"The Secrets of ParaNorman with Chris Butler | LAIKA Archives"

She is this sage-like figure, this mentor, if you like,
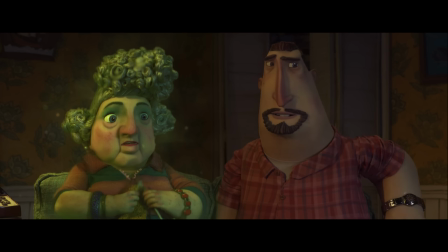250s
who sticks around just so that she can make sure that Norman is on the right track. In the first conversations that I had with Heidi, I was like, let's treat ghosts like they're unformed. And she did some really amazing sketches.
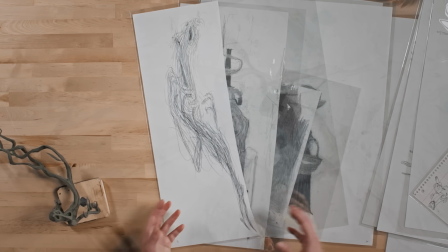269s
The ghost is in anguish. They're barely held together.
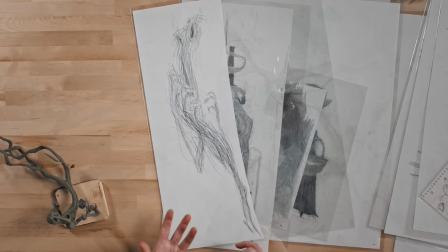272s
There's a human form in there, but it's almost like it's not really coming together. The problem with this was that they're not really recognizable people. They're creepy and they're cool, so maybe there's something in there that we can use. But we really needed to see these ghosts as individuals.
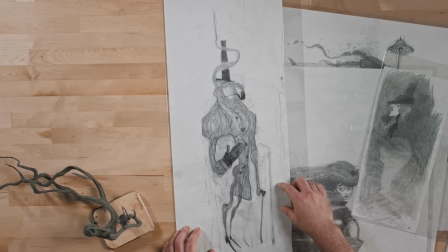298s
So you can see she's got the form of a Victorian man, but the smoke in his pipe is almost part of him. Some beautiful, beautiful images, but again, not quite right for the movie.
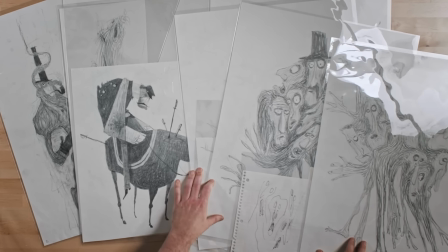312s
A big idea in the movie is that ghosts aren't really what you think they are.
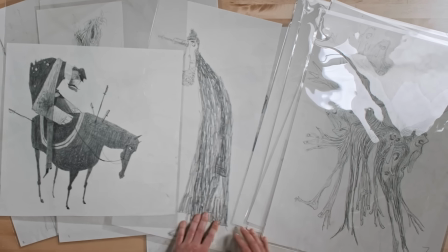318s
In fact, the whole movie is about not judging a book by its cover. The zombies aren't what you think. The ghosts aren't what you think. The kids aren't even what you think. And a big part of that for me was making the ghosts into likable individuals, likable characters.
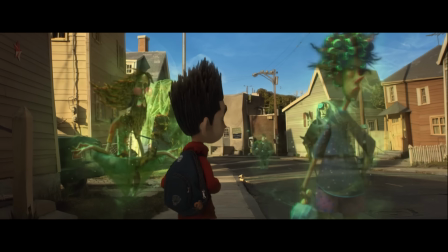334s Does anyone smell burning? Hey, peace, man.
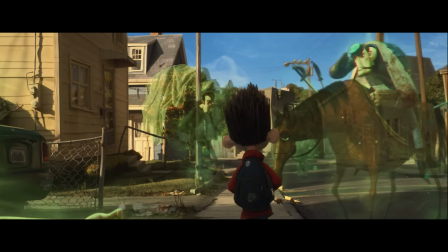340s Totally. As you were, soldier. Sir, yes, sir.
Equally as important as Norman, or as any character in the movie, is the location itself. I wanted the fictional town of Blyth Hollow to have its own distinct identity, and a lot of that came from Salem, Massachusetts. There's this historical town that has seen better days, and almost its entire existence relies on this awful thing that happened 300 years ago. What I wanted to get into the movie was this balance between history and tacky tourism. I had a great time working with the initial development artists, Ross Stewart and Tom Moore.
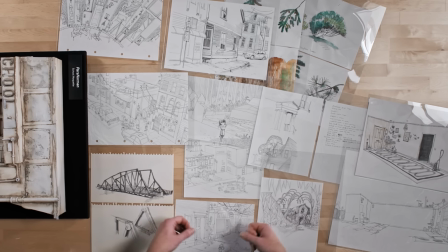387s
I got the chance to work with them remotely. I think some of these early images of just street corners, that's when I started to feel this is the right place.
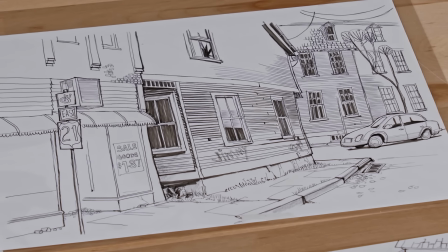397s
This is Blyth Hollow. There's trash in the gutter, there's graffiti on the walls.
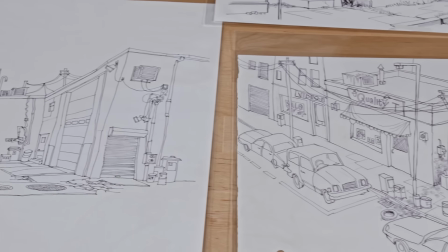402s
This is not some fantasy pristine animated town. This is a real place.
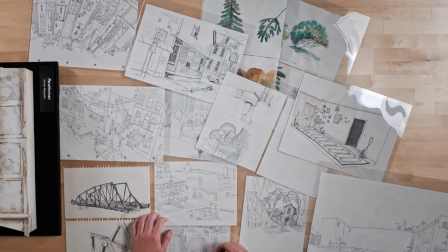407s
What I like here about a lot of this artwork is the almost nervous line quality. So then the question is, well, how do we recreate this in 3 dimensions?
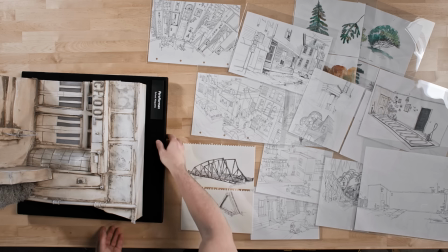419s
And that's what we have here,
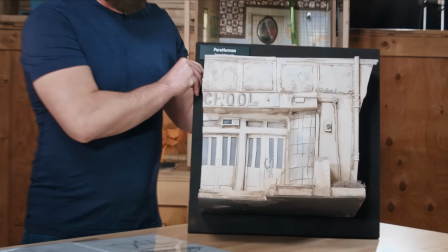422s
is the production designer and his visual development team taking these sketches and recreating them in 3 dimensions.
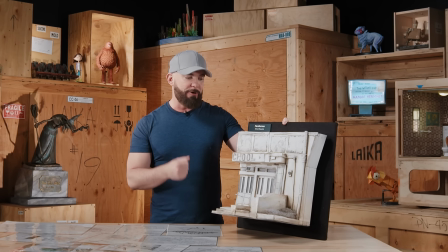430s
What I love about this is that it maintains that scratchy, unfinished feel of a pencil sketch. We got to show this lived-in quality of Blyth Hollow in Norman's first walk through town.
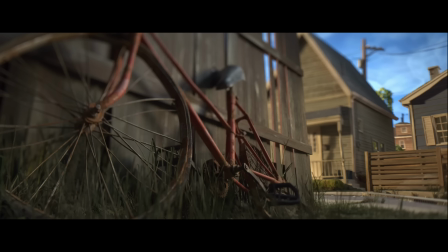443s
You know, it's a tattered plastic bag on a chain link fence, a rusted old bicycle.
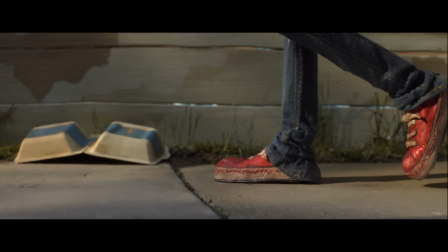450s
They were things that really spoke to the identity of this town. And it was important for me and the story that Blyth Hollow felt like it was a little bit rotten around the edges, just like a zombie.
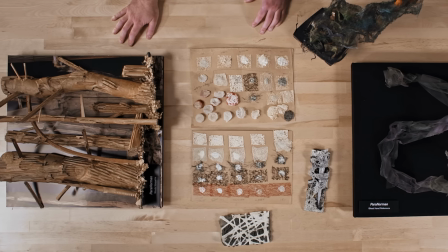465s
This table represents some of my favorite stuff, and that is early visual development, or biz dev, as we call it. What we've been doing at the studio since our very first movie is trying to bring our VFX work and our practical work together so that it feels like it's the same world.
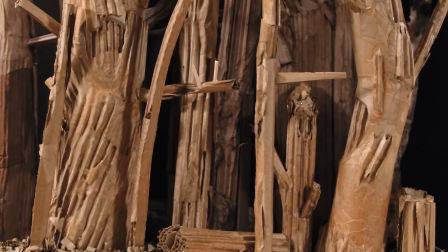490s
So what we will always do is create something. We will build something physically.